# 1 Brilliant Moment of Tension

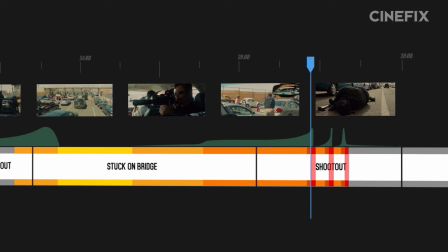4:08 If you watch the whole Juarez sequence, you know we've actually been doing this for about 13 minutes. This is tense waiting.
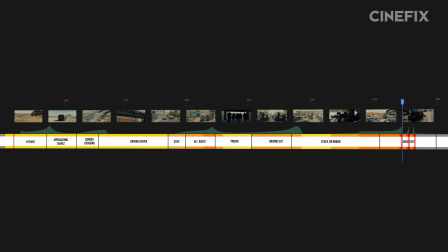4:14 This is ratcheting up the tension. These are the big crescendos. These moments are scary, silent waiting moments that break it up, kind of the calm before the storm.
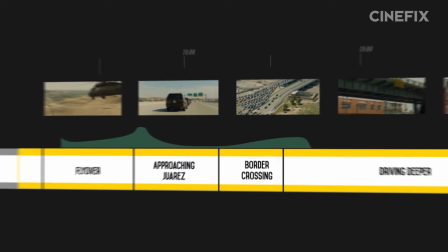4:23 And at this distance, the violence just looks like this. That's nearly 13 whole minutes, built entirely around nine seconds of violence.
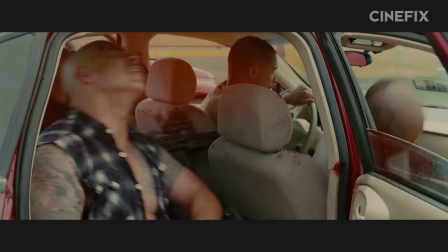4:30 Villeneuve takes his time with it. Where a lesser director might be tempted to rush to the action he parts, Villeneuve knows that the morbid details are way more interesting.
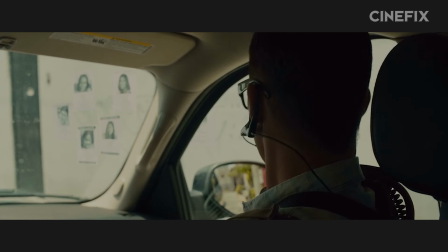4:39 30 seconds sitting, waiting in an alley isn't boredom. It's one of the most exciting moments of the sequence because we're with Kate.
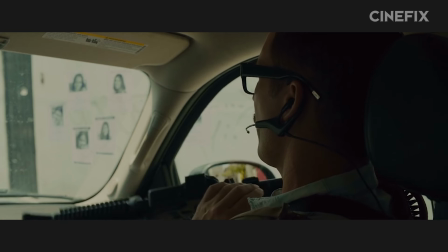4:44 Looking around every corner for when things pop off, and Villeneuve has given us enough clues that things will pop off.
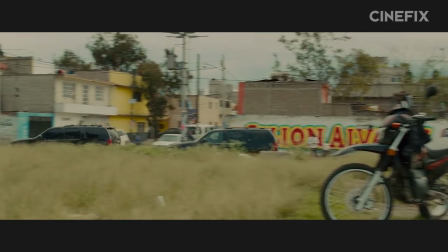4:50 And that's what tension is, apprehension about something we sort of see coming, but not exactly what, and not exactly when, and not exactly how.
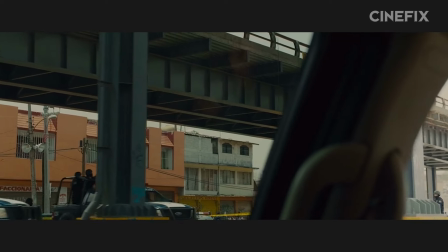4:57 It is a burlesque strip show of violence. It is incremental promises of what's to come, followed by delays.
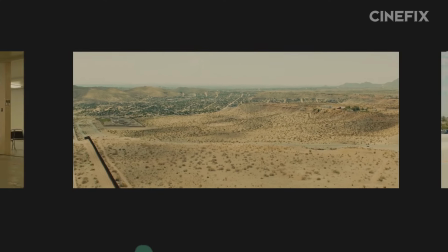5:03 And when we think it's nearly upon us, it's still minutes away. And if we're being entirely honest, the film really starts getting our hearts pumping well before we get to Juarez.
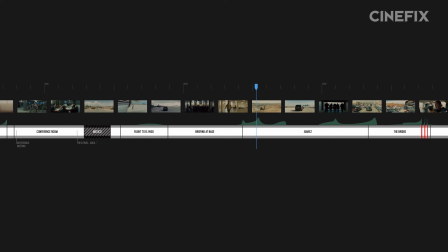5:11 You can follow along on our infographic in the video description to see the full landscape, but Villeneuve is planting suspicions and hints of violence to come for nearly the entire movie.
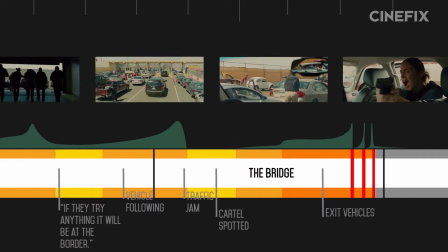5:20 And it is all driving towards just this, nine brief seconds of brutal violence.
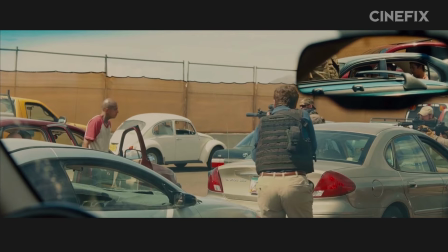5:25 Which brings us to the violence itself. It is not glossy, or slick, or clever.
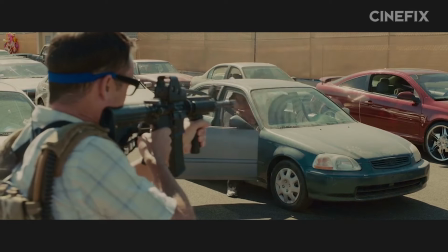5:30 There are no tactics to the violence, no dodging, or back and forths, or clever maneuvering.
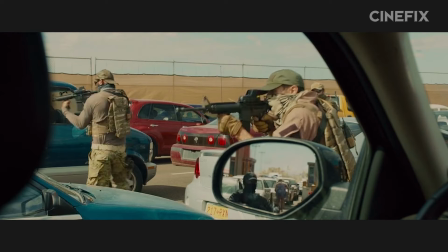5:35 Instead, it's just a series of executions, sudden, swift, efficient, humorless.
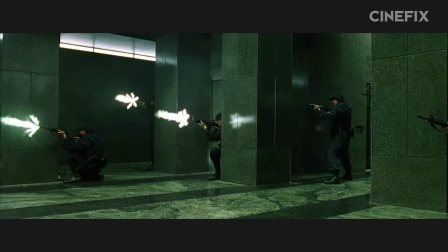5:40 Look at how the violence ebbs and flows in a straight action film, where the details of the action are the plot.
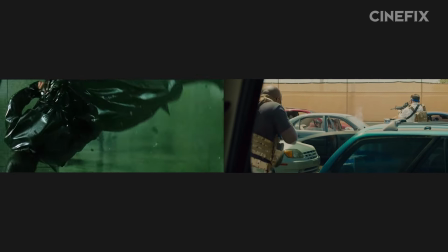5:45 It's an entirely different thing than Sicario, where the violence is simply a plot point, emphasis on point.
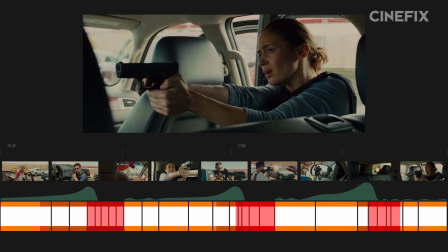5:50 It is a perfect capstone on top of a brilliantly structured series of sequences with smart pacing down to the shot and frame level.
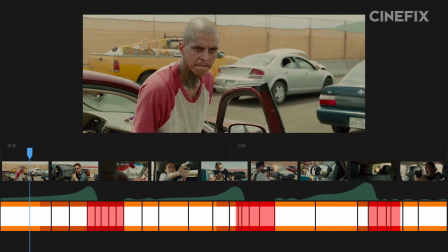5:57 Here is our build up, shot by shot. Alejandro is trying to convince them not to do it. One long push as the kettle is boiling, two shorter shots as the music crescendo.
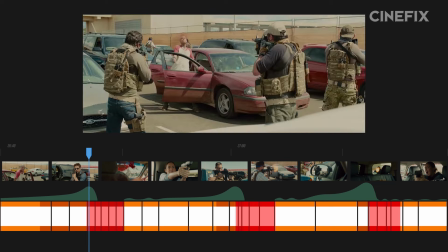6:06 Here is the instant that the enemy first moves. And then boom, boom, boom, boom, boom, five quick shots in three seconds.
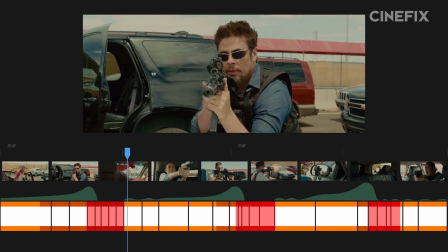6:12 And just as soon as it started, it's over. We get a slow shot, like a blow off valve. And then we return to Kate.
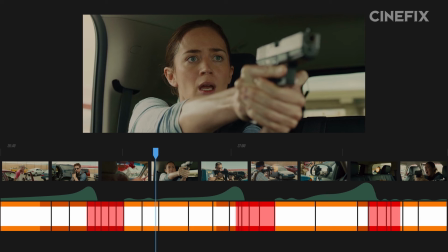6:18 This is an excellent time for us to mention that this entire sequence and most of the whole film is structured around her POV.
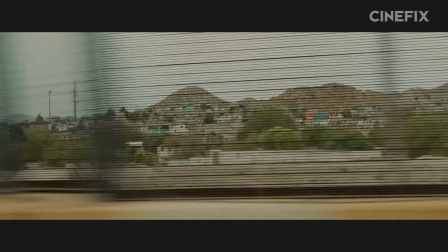6:23 She is our audience surrogate, reacting as we react, watching as we watch.
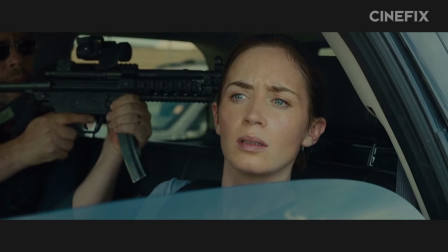6:28 Although the camera sometimes takes on an omniscient perspective, it is usually constrained to things she can see and often to her explicit point of view.
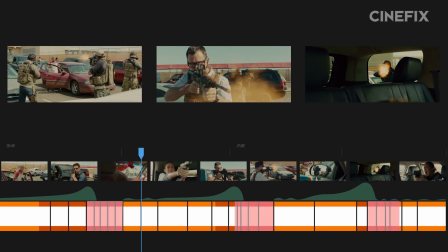6:35 And as we'll see, after every moment of violence, we return to Kate for her reaction.
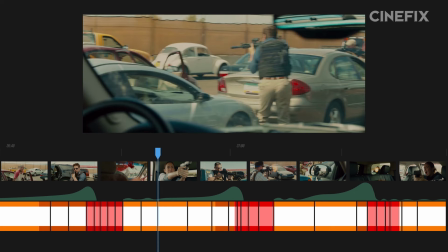6:39 So we get it here, and just like we said, cut directly to her POV as it pivots from the first car to the second.
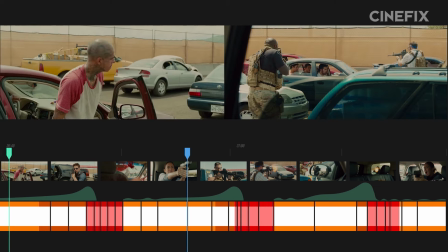6:45 And then we almost precisely repeat the pattern. Standoff, try to talk them out of it, music swells, shots quicken.
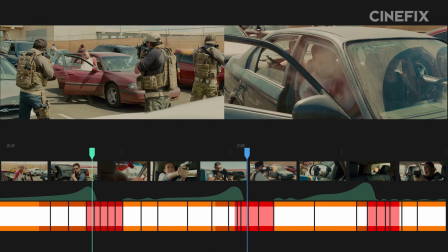6:51 One of them makes a tiny move, and then boom, four shots in three seconds, and they're all dead, almost exactly like the first car.
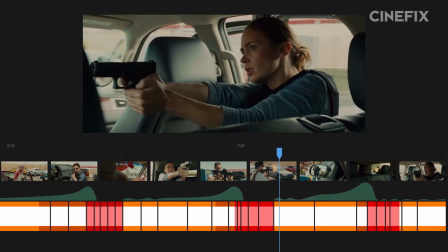6:58 We've established a pattern, and we've repeated it, but the music doesn't let up. So just like before, we return to Kate, we get her reaction, we cut to her POV.
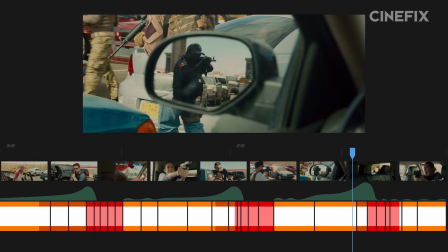7:06 It scans the field, and then out of the corner of her eye, we see the final black clad shooter, a state police, exactly what we've been warned about.
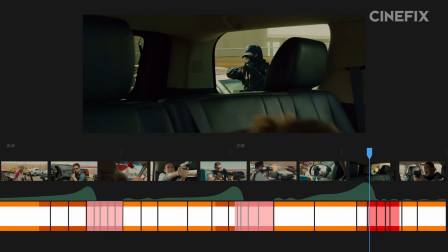7:13 The music swells, the shots quicken, and then Kate moves. Just as each moment of violence previously hinged around one of the Sonora cartel members moving first, this time Kate is the target, and the pattern that Villeneuve has established against the cartel members is now turned against her.
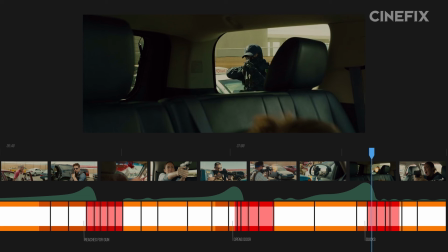7:28 Kate's flinch sets it off, we're so in tune with the pattern that now it's being used against our own surrogate, and it's about 3,000 times as effective. The pacing, the swell, the dread is all pointed at us.
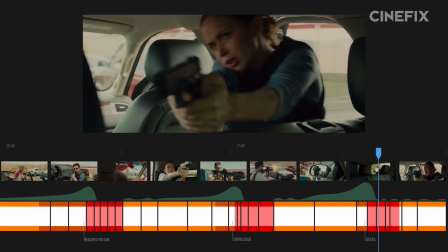7:39 So, just like the pattern dictates, Kate flinches and boom, four shots of violence in three seconds, a reaction from Kate, and then it's over.
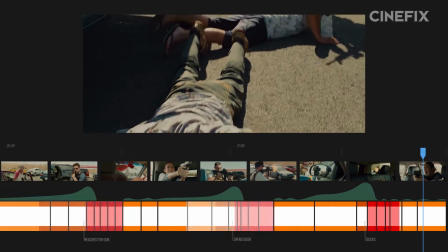7:46 The rule of threes has been satisfied, introduction, reinforcement, subversion. Finally, the promise that was made long ago has been kept.
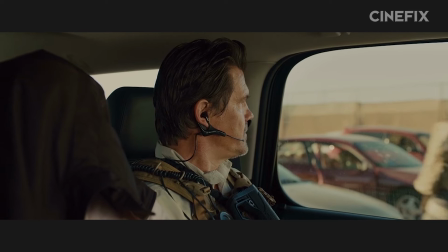7:53 The music changes from drone to a beat, and they're free.
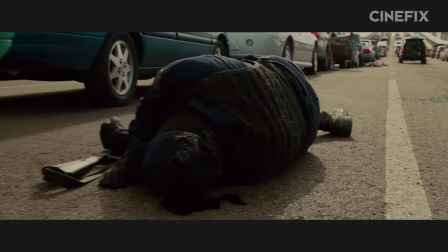7:56 With one final swell of dread at the violence they left in their wake, the sequence, a culmination of 30 minutes of buildup, is complete.
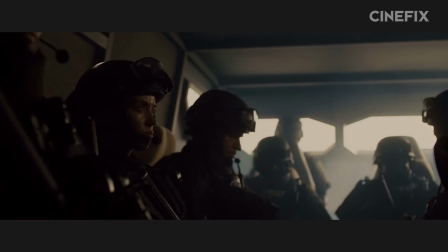8:03 Unfortunately, the rest of the film never quite lives up to this level of brilliance. Sure, the opening set piece succeeds by following this formula at a smaller level.
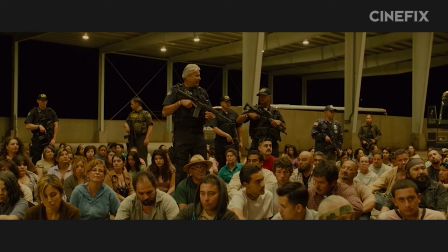8:11 But the rest of the film wraps itself up a bit too much in the plot and and lingers a bit too long on
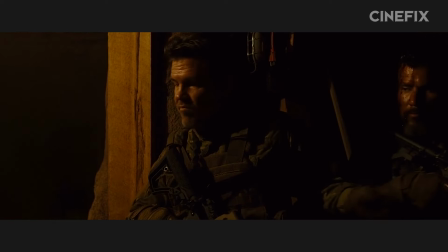8:15 some of the violence to dedicate enough time to building us up to the same fever pitch of tension.
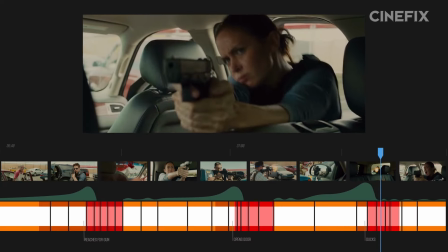8:20 So why is this moment so brilliant? Because it's a meticulously executed explosion of violence that has almost 30 minutes of tension supporting it.
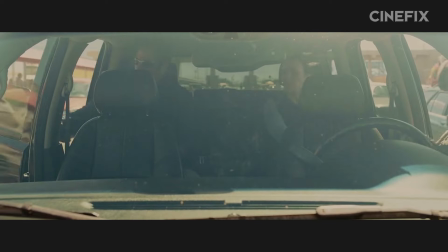8:28 Because it's the culmination of an entire act's worth of anxiety. And because it is a brilliantly paced microcosm of the entire film structure thus far, creating,
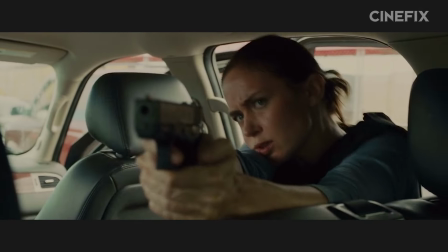8:37 subverting, and manipulating our expectations to a perfect climax. So, what do you think?
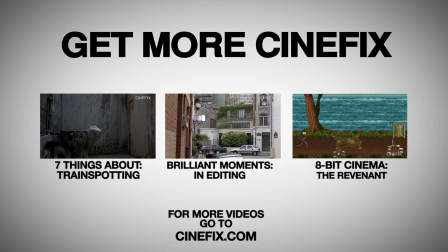8:44 Any more thoughts about this particular moment? Any other moments you'd like us to take a long, hard look at? Let us know in the comments below, and be sure to subscribe for more Cinefix movie lists.